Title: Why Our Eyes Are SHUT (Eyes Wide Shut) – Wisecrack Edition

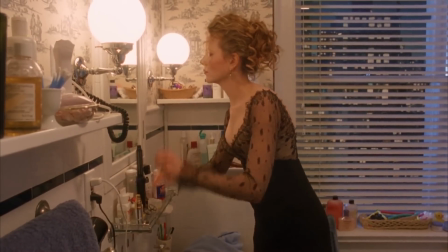12:27 But every so often, there are cracks in the veneer.
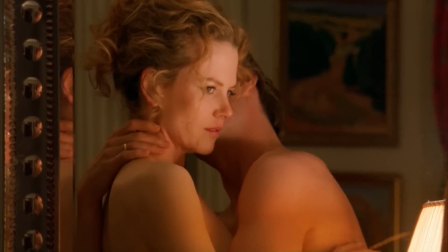12:30 When she and Bill have sex early on, she stares at herself in the mirror with a look that quickly turns from bemused to turned on to resignment.
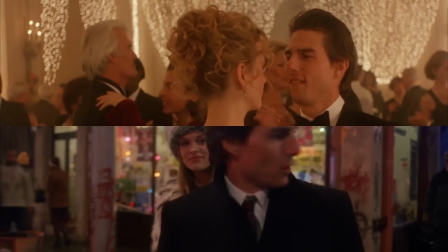12:38 She sees herself for what she is, a hired woman. To emphasize that point, the film juxtaposes Alice with the various sex workers in the film.
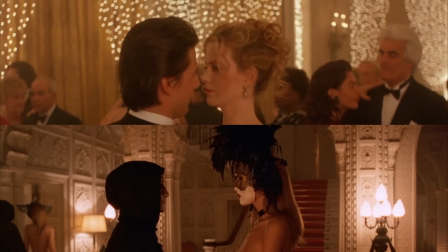12:47 As previously mentioned, she, Mandy, Domino, and the mysterious naked woman are redheads.
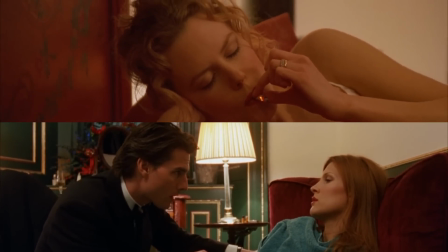12:53 She and Mandy both have a fondness for drugs, and there's this stuffed tiger that links Alice to Domino.
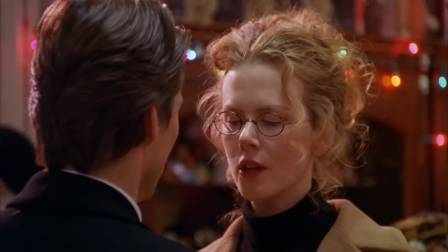12:59 Then, of course, there's the famous final line where Alice goes, There is something very important that we need to do as soon as possible.
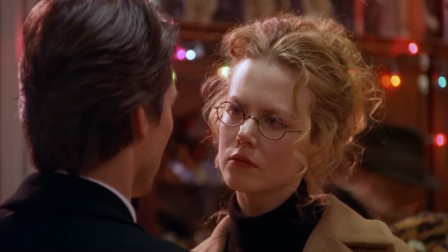13:09 What's that?
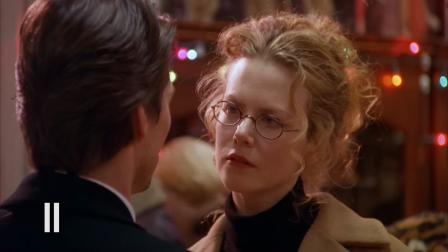13:14 And since this is YouTube, you gotta use your imagination. This moment is Kubrick's final curveball, suggesting that the entire contents of this film, the orgy, the dead girl,
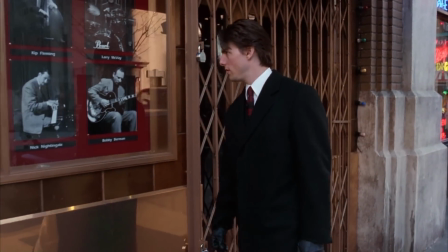13:25 the disappeared piano player, all of it, amounted to nothing more than some kind of kinky foreplay for this couple.
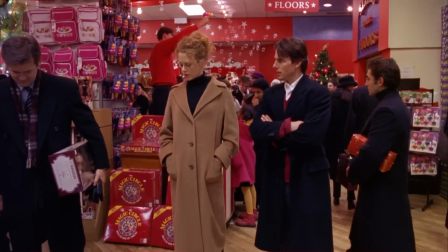13:31 They haven't learned anything from their escapade, it's merely aroused them.
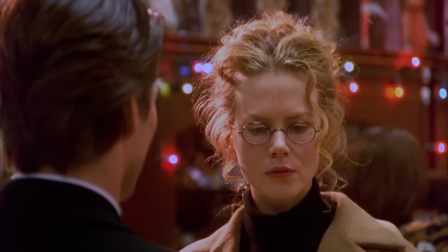13:36 Alice's glasses are on outside the house for the first time, which you could read as proof she's seeing clearly and not bumping into things.
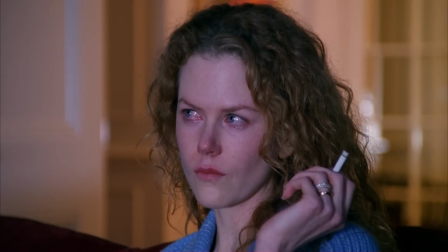13:44 But this line makes us think that Kubrick is saying that they're doomed to repeat the same petty jealousies again and again,
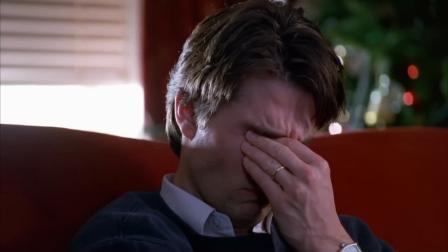13:51 while potentially spending beyond their means. You know, the American dream. This also connects to the title of the film, which evokes a sense of enlightened false consciousness.
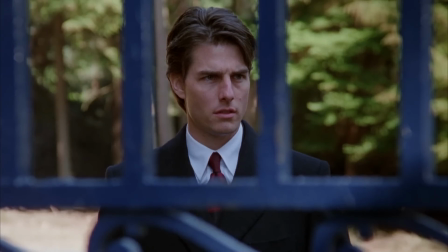14:01 We may know that we're being screwed over and controlled by the wealthy and powerful,
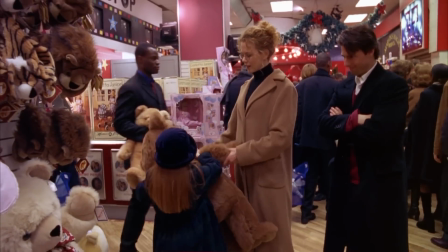14:06 but at least it's Christmas and we can play with our toys, both commercial and sexual. So our eyes are firmly, deliberately shut because that's the only way to tolerate this world.
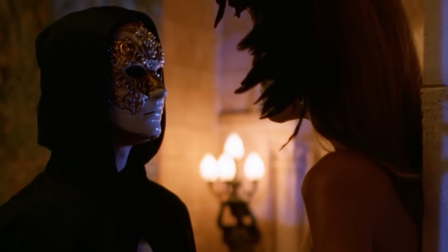14:18 It's not cheerful. In conclusion, Eyes Wide Shut is not a movie just about sex.
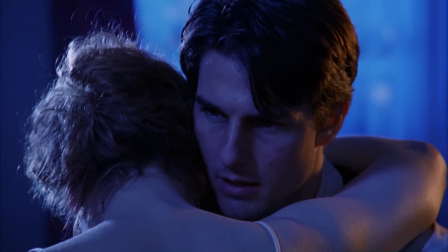14:24 It's about dreams, desire, and power, and particularly the power that comes with having a ton of cash to burn on one night out alone in New York City. But what do you think? Is the film a deeper commentary about class in the heavily stratified world of New York City?
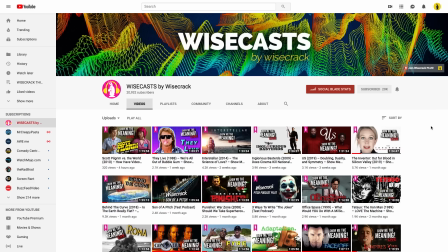14:38 Or is the famously perverse Kubrick just messing with us? For an even deeper breakdown on this film or over 70 others,
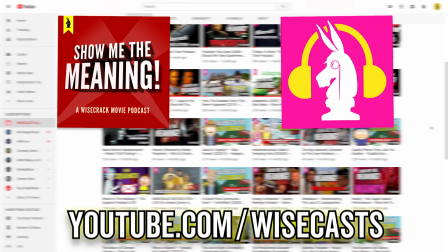14:45 don't forget to check out our movie podcast Show Me the Meaning on our Wisecrack channel or on a variety of podcast platforms. Links are in the description. Thanks to all our patrons who support us, and be sure to hit that subscribe button. And thanks for watching, guys. Peace.